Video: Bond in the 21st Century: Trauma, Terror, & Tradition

it's unfortunate that one cannot read critical evaluations of the craig bond
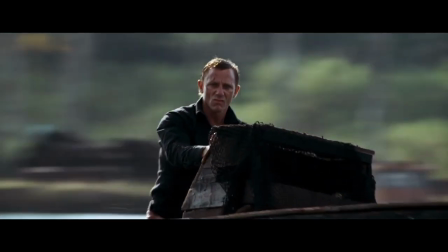(24:24)
films without eventually encountering comparisons to the born movies the spy series
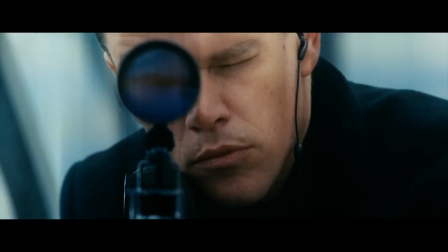(24:29)
starring matt damon from the mid-2000s now i've never seen the born films fucking sue me but i can kind of tell what they're talking about by process of elimination
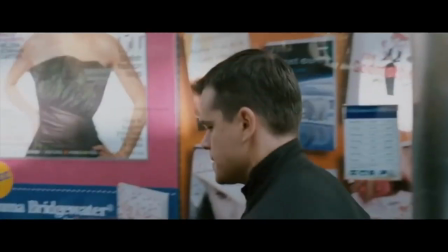(24:39)
if it feels markedly unbond then it must be a rip from those movies. What I do know is that the director of the majority of the Bourne films, a guy named Paul Greengrass, highly influential director, he pioneered a method of shooting fight scenes in which cinema verite aesthetics are transposed onto action.
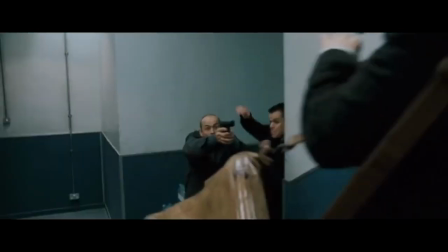(25:00)
The result is a muddled,
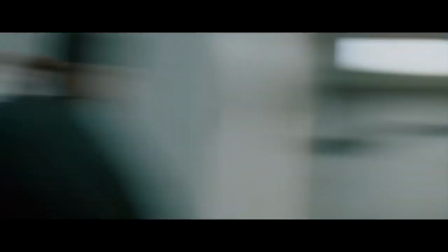(25:03)
vomit-inducing mess that's closer to an approximation of action in which the camera shakes all about and cuts within an inch of its life, almost every two seconds. And this became derisively known as shaky cam.
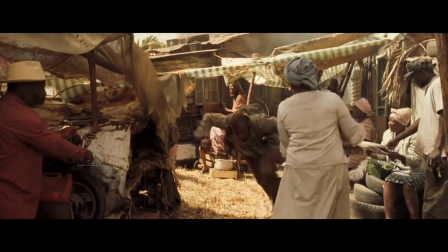(25:16)
Well, good thing Casino Royale didn't go in for that. Sure, camera movements are frenetic at points, but always with restraint.
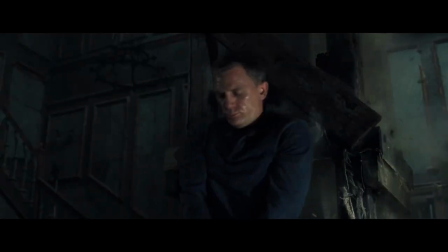(25:21)
And the action is legible.
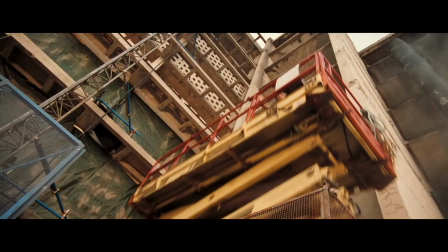(25:23)
You can tell you're watching real stuntmen achieve real and exciting things, and Craig is visible and you're able to appreciate all the work he's done to keep verisimilitude.
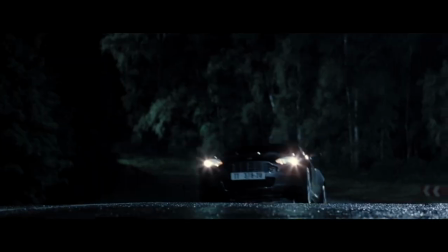(25:32)
There are spectacular wide shots of chase scenes and the camera crew knew enough to let truly impressive moments simply play out for our enjoyment.
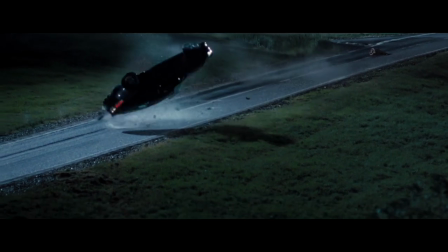So, it's a good thing that director Mark Forster continued this trend by staging action sequences that are definitely understandable to the human eye and brain. Just kidding, the opening sequence of this movie is an absolute mess.
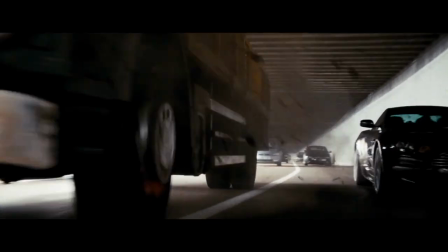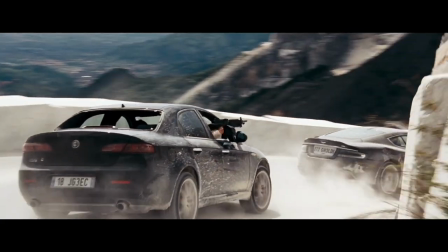(26:10)
A frustrating mess because you can tell that what they shot was probably pretty cool.
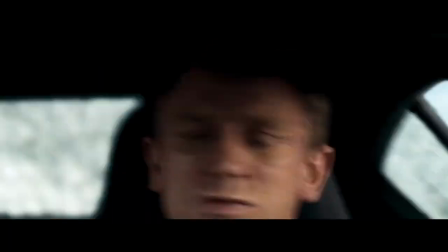(26:14)
You find yourself wishing that a less acculturated and sophisticated editor who was perhaps into, you know,
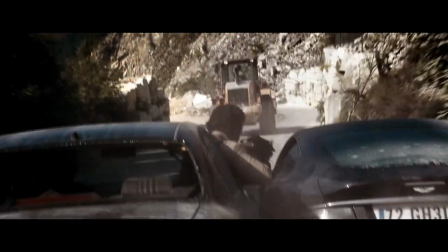(26:20)
trivial things like entertaining an audience or constructing a cohesive scene or not giving grandpa a stroke was given the editing gig instead.
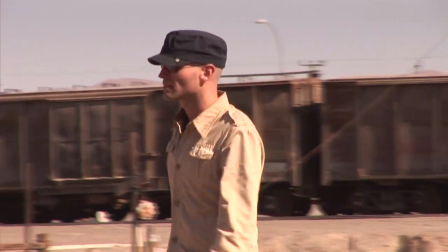(26:28)
But from what it sounds like, Mark Forrester, who had won acclaim for films like The Kite Runner and Finding Neverland, was basically given carte blanche.
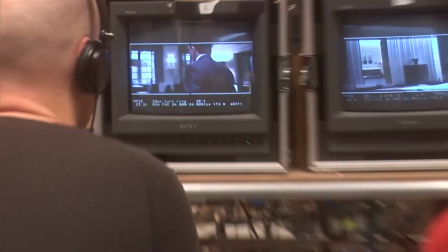(26:35)
He hired all of his own people to fill the roles normally reserved for the E.N. Productions Bond team.
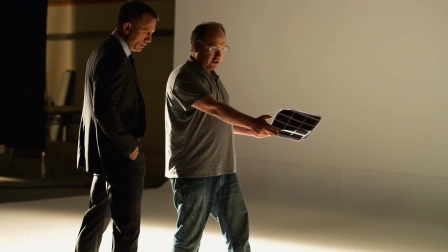(26:40)
Even opening title designer Daniel Kleinman, who was the protege to Maurice Binder and who had directed all the opening sequences since GoldenEye,
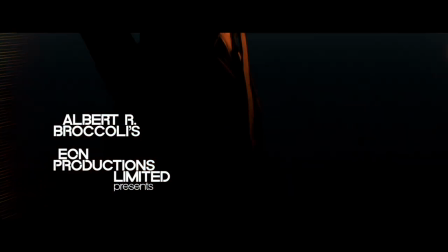(26:46)
was booted in favor of Forrester's friends at the art collective MK12.
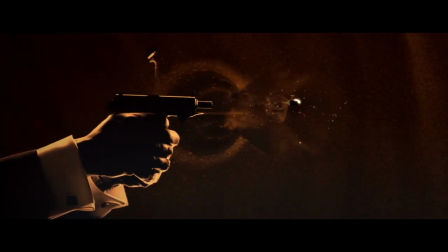(26:52)
Though I thought they actually did a fine job. Song is meh for me, even though I really like Jack White's lyrics, I found the execution of the song lacking.
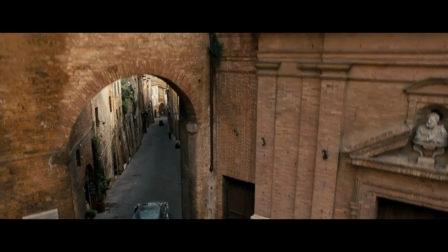(26:59)
We get a pleasant respite from the cacophony as Bond rolls into a secret underground tunnel in Siena,
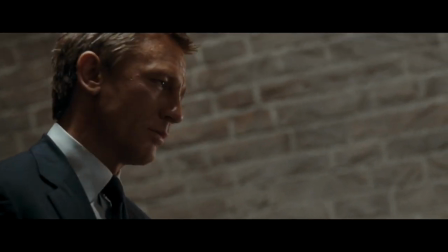(27:05)
Italy to reveal Mr. White, a throwaway character from Casino Royale, who is actually stowed away in the trunk.
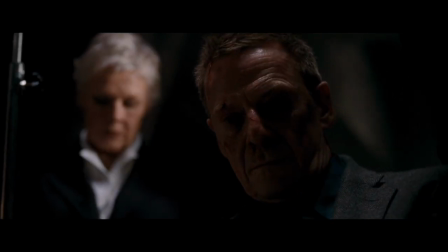(27:10)
He's briefly interrogated by MI6 before revealing that he's actually part of a super secret organization called Quantum.
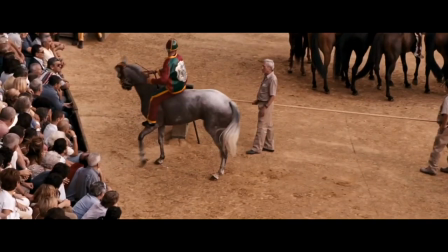(27:16)
The entire bit is cross-cut with scenes of the annual horse race in Siena.
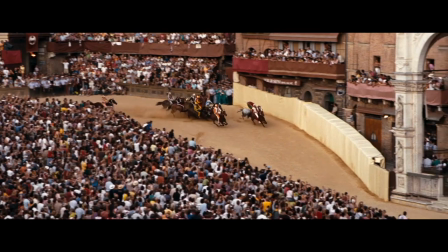(27:20)
Which is pretty interesting and cool, but it's sort of just shoe leather because even though we keep cutting back to the race while Bond is chasing an undercover quantum agent,
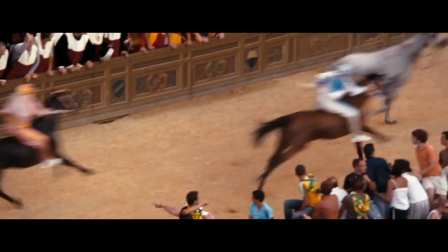(27:27)
the characters barely interact with the chase at all. Okay, so why spend so much time cutting back to the horse race if like Bond or the bad guy doesn't at one point knock one of the jockeys off their horse and just like ride through town chasing each other? wouldn't have that been like way cooler than this rehash of a foot chase
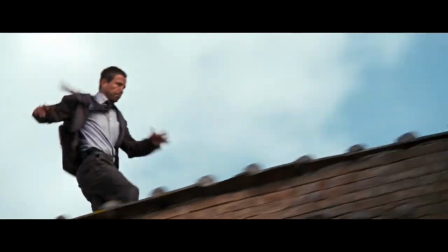(27:46)
which would obviously be compared to the one in casino royale which of course is infinitely better so i know from reading the production history that they
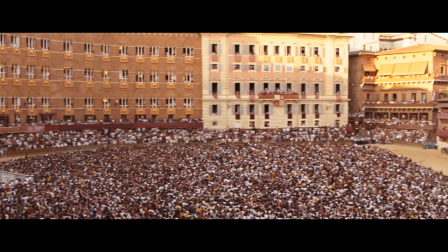(27:53)
really always wanted to include the horse race in the film so they sent a camera crew over there earlier before the cameras even started rolling before quantum
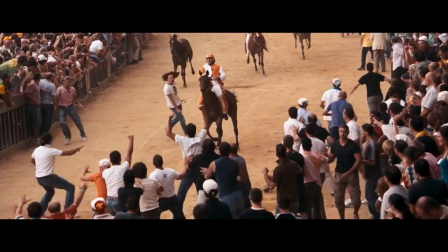(28:00)
even had a script just to shoot it and then the best they can come up with to integrate
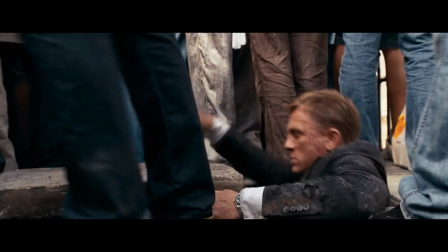(28:04)
the footage is just to have bond and the bad guy like run through a crowd on a sound stage it's like They'll just go through a crowd. Cut it faster. No one will notice. I mean, this choppy chase is just totally uninspired. Why not give us a scene of Bond chasing a guy through town on a horse? That would have been different and really cool.